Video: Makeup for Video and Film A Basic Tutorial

Hi guys, today we're going to talk about some basic yet important makeup tips that will help you improve your filmmaking projects.
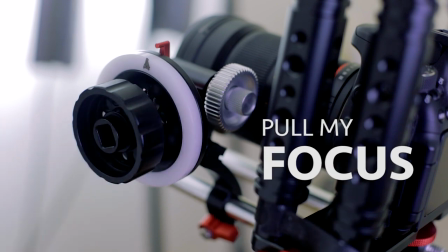Welcome to Pull My Focus, Adventures in the World of Digital Filmmaking, where we give you the tips, tricks, and techniques you need to make great video. We got an awesome show for you today with our special guest to do makeup, Jocelyn Barrios. Did I say that right? today? No. Barrios. How's that? No. Still no. Barrios. Almost. Barrios. No. Barrios? Yes. Oh. For a lot of filmmakers I bet that due to limited resources you ask your female actors to do their own makeup and for men you really don't think about it because you're not used to seeing men wearing makeup. But on video, would it help if men wore makeup? Does a woman's everyday makeup work for film? You know that makeup, along with wardrobe and hair, help design and convey the feel and look of a character. It's a creative part of the craft. But you can't always get a makeup artist, especially if you're going to shoot just one person for a couple of hours. So we're going to teach you some basic makeup tips that either you or someone from your team can use.
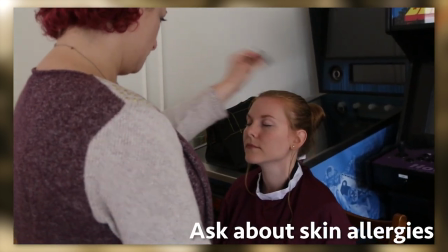94s
Ask your talent if they have any allergies to makeup they've used in the past. You don't want your shoot ruined by a bad skin reaction.
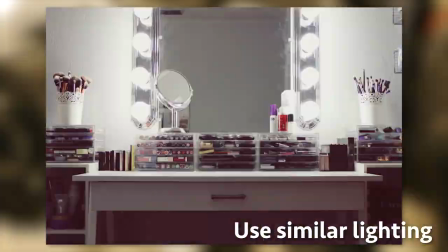102s
The makeup station needs to be lit with the same light you're shooting in. Natural if shooting daylight, tungsten if shooting tungsten.
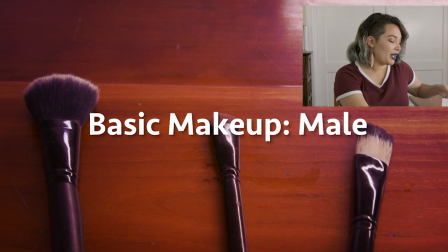111s
Now we'll do basic makeup on a guy. Come here Frank! We will clean the face first.
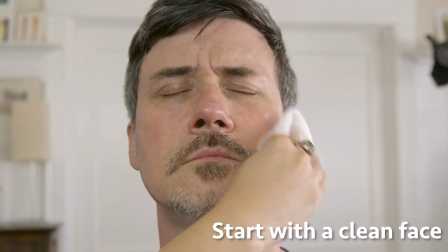119s
Working on a clean canvas is important to clear the face of any oils and dirt that your actor may have.
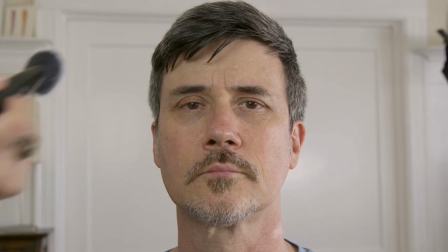126s
I like to use makeup remover wipes. Powder on men is a minimal makeup application that helps prevent shine.
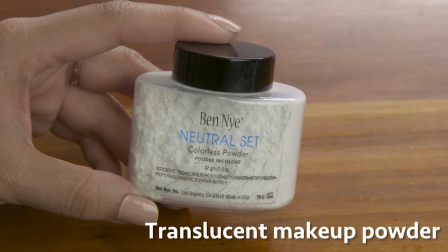134s
I suggest a translucent powder so that you're not affecting the actor's skin color. If you need to do that, we will have to cover that in another video.
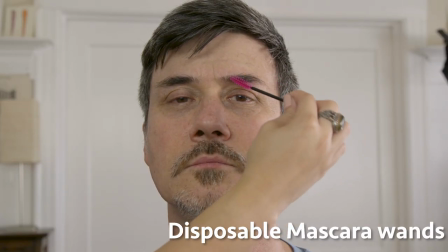144s
Use disposable mascara wands to groom the eyebrows and mustache. They're great for grooming beards and eyebrows as well as applying mascara.
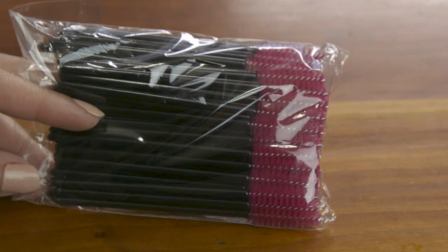153s
You want disposable for hygiene reasons. If you use the same wand that comes with the mascara on several people, you could give them pink eye.
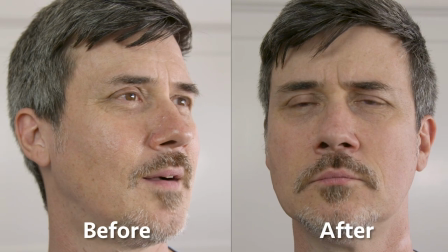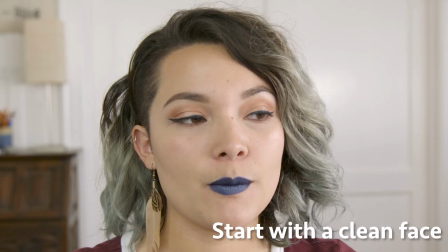171s
Now let's do a more detailed makeup on a woman. We will clean the face first, just like we did before, with the makeup remover wipes.
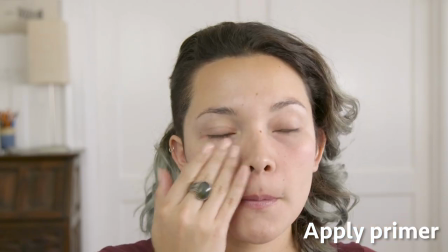183s
We will apply primer, which works as a base and helps our makeup last longer.
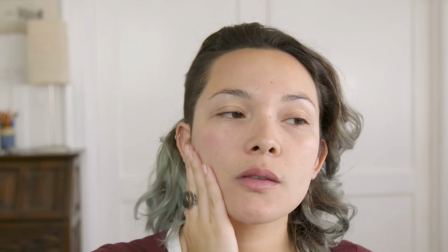188s
I use ThermoShield, which also works as a barrier from damaging the skin, especially when I work with special effects makeup.
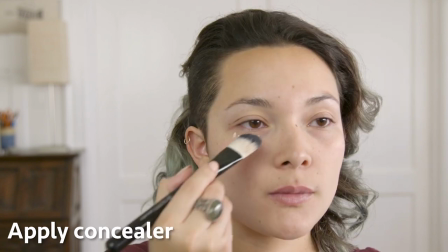196s
Once you've applied the primer, it's time for some concealer to hide any dark circles under the eyes.
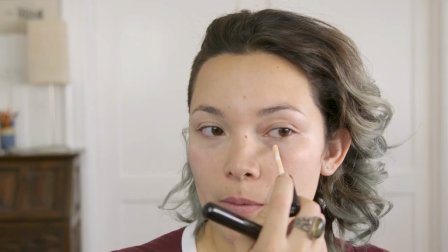202s
In a close-up on the video, you're more apt to notice differences in color and contrast than you would in person.
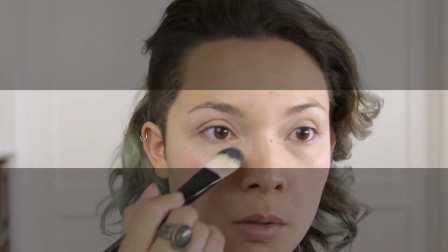209s
We're drawn to look at the person's eyes and dark circles are not pretty. Once you've blended that out, it is time for foundation.
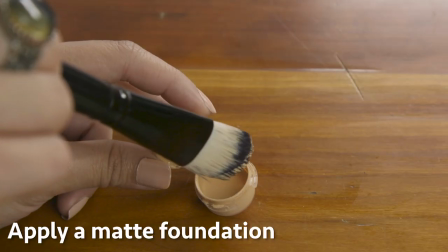217s
Make sure you have a matte foundation that fits the skin color of the person. Tell the actress to bring her foundation and if it's not matte, get a matte version for her.
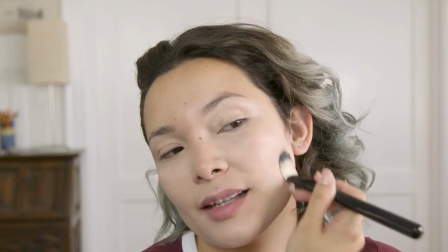227s
You don't want to have to get into buying the right foundation. There are so many choices. Some skin has pink undertones, yellow undertones, etc.
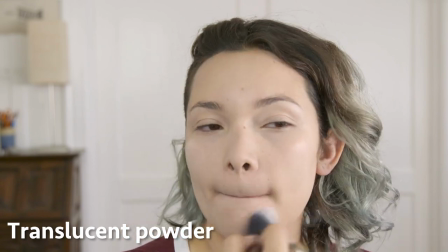238s
After that, you want to set it with a translucent powder, which locks in our work, magnifies it and also prevents any shine or oil from appearing on camera.